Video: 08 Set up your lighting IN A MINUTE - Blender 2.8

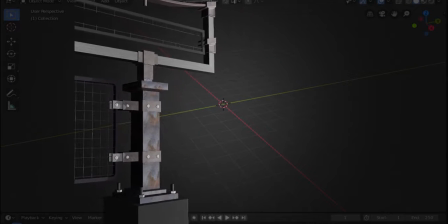[0:00]
Last video we learned how to apply materials, and also we learned how to illuminate the text.
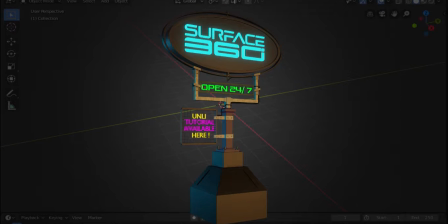[0:06]
And today we're gonna set lightings to our scene like a night mood light. Stay tuned and we're gonna start.
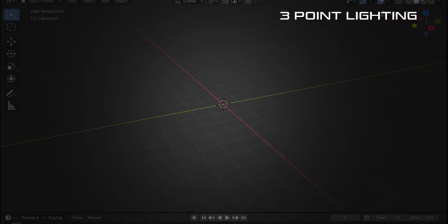[0:20]
In principles of lighting, there is one called 3-point lighting: the key light, the fill light, and the backlight.
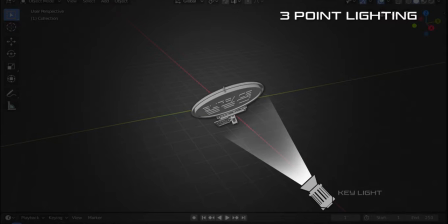[0:28]
The key light is the strongest light in the setup and our main source of light with a soft shadow. It is placed to the side of the camera and front of the subject into 30 to 45 degree angle. The next is the fill light. It fills the darkness of the shadow in the opposite side of the face of an object resolved by the key light.
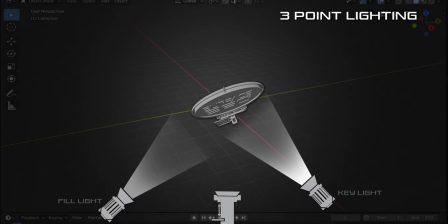[0:48]
The fill light is normally up to 50% as powerful as the key light. And the last light in the 3-point setup is the backlight. It is placed at the back of the subject, also 30 to 45 degree angle. It creates some edges or contour effect around the subject, and it separates our subject from the background.
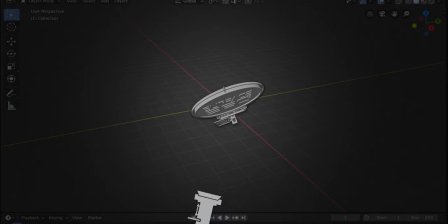[1:07]
Since I want to turn our environment into a night scene, I just want to use the 2-point light, the key light, and the backlight. And I'm gonna move the camera here.
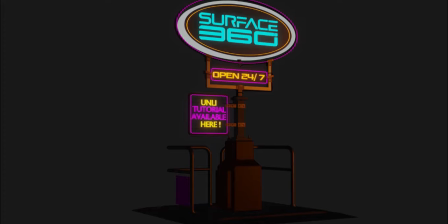[1:18]
The key light is at the front of our subject, and the backlight that looks like light from somewhere behind. And that's how I make our scene. And here's how it works. Let's start.
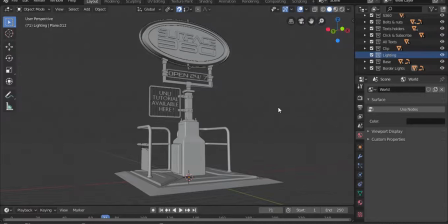[1:30]
Press Ctrl A and select area light.
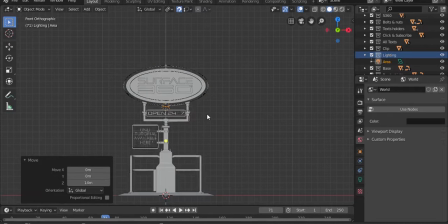[1:40]
Now this is our area light. Scale it up to x-axis.
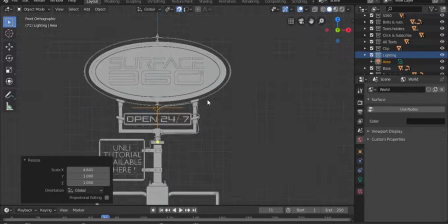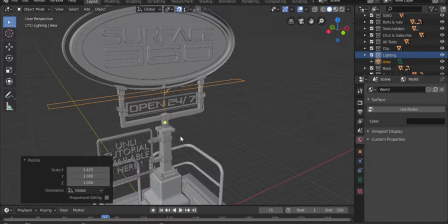[1:51]
Let's make it more longer, as tall as our 3D model.
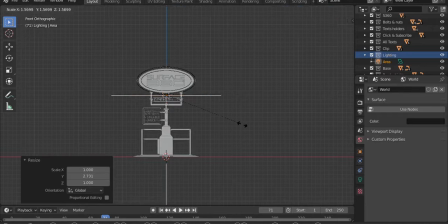Now I rotate it to about 90 degrees.
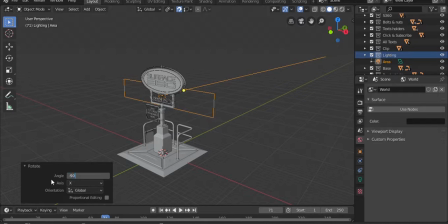And also rotate it to 90 degrees to y-axis. And turn into a vertical position. Make it wider a little bit.
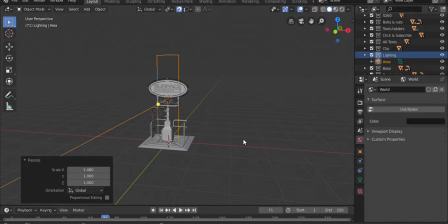Now, like our demo, it serves as our backlight. And I'll place it at the left side of our subject.
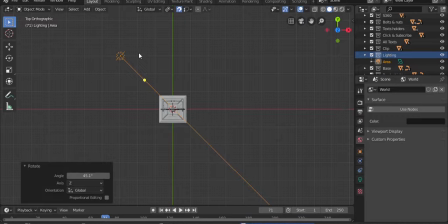[2:40]
Point it to the subject. And let's make another copy. Rotate it. And now it serves as our key light. And I'll place it at the right side of our subject.
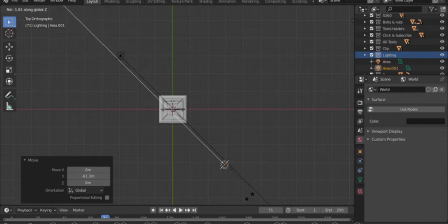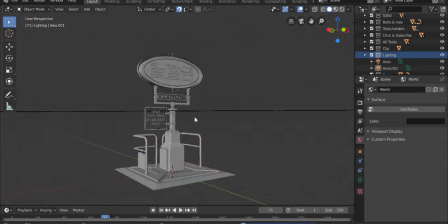[3:05]
Now let's position our view.
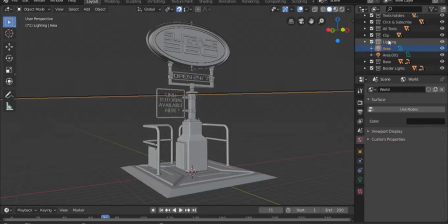[3:11]
And let's set our viewport shading to rendered.
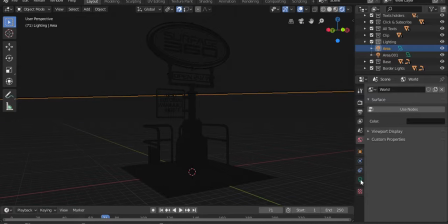[3:19]
Select a light and click this light bulb icon.
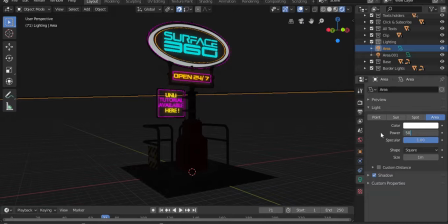[3:26]
And that's our backlight. Let's change the power of it for about 50. And to emphasize the light from behind, let's change its color. Wow, beautiful. As you can see before, there's no other presence of light than the luminous text.
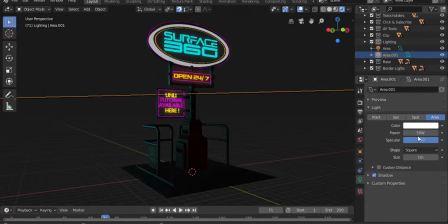[3:43]
And now let's adjust its front light or the key light. Let's manipulate its power and its color. And it looks good.
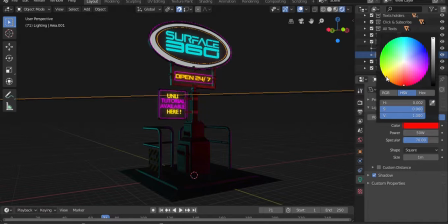[3:59]
You can also play the different colors of your light. Remember that the light colors plays the big rules of making good ambience of the scene.
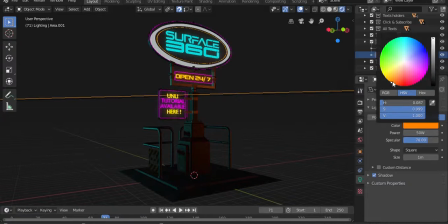[4:11]
I'll choose this orange light for the front, and something blue colors at the back. Now as you can see, the two opposite lights separates the two faces of our subject.
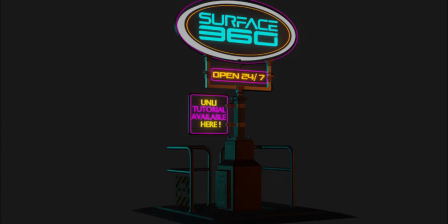[4:22]
The two colors emphasizes the shadows in between the corner. And as I said, the light colors plays the big rules for making the good ambience of the scene, just like this.
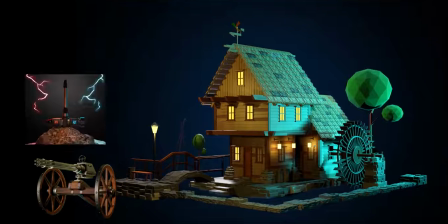[4:35]
And also this. And many more. And thank you for watching, guys.
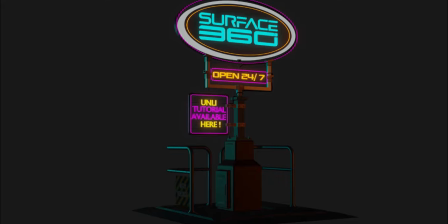[4:42]
I hope you learned something new today. And God bless.
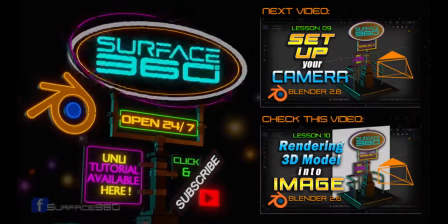[4:49]
check out my next videos. Don't forget to like and subscribe my channel. Click the bell button for daily updates.
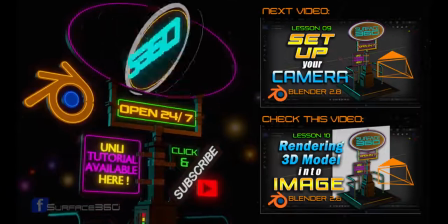[4:56]
Also visit, like, and follow our Facebook page, Surface360. Thanks for watching.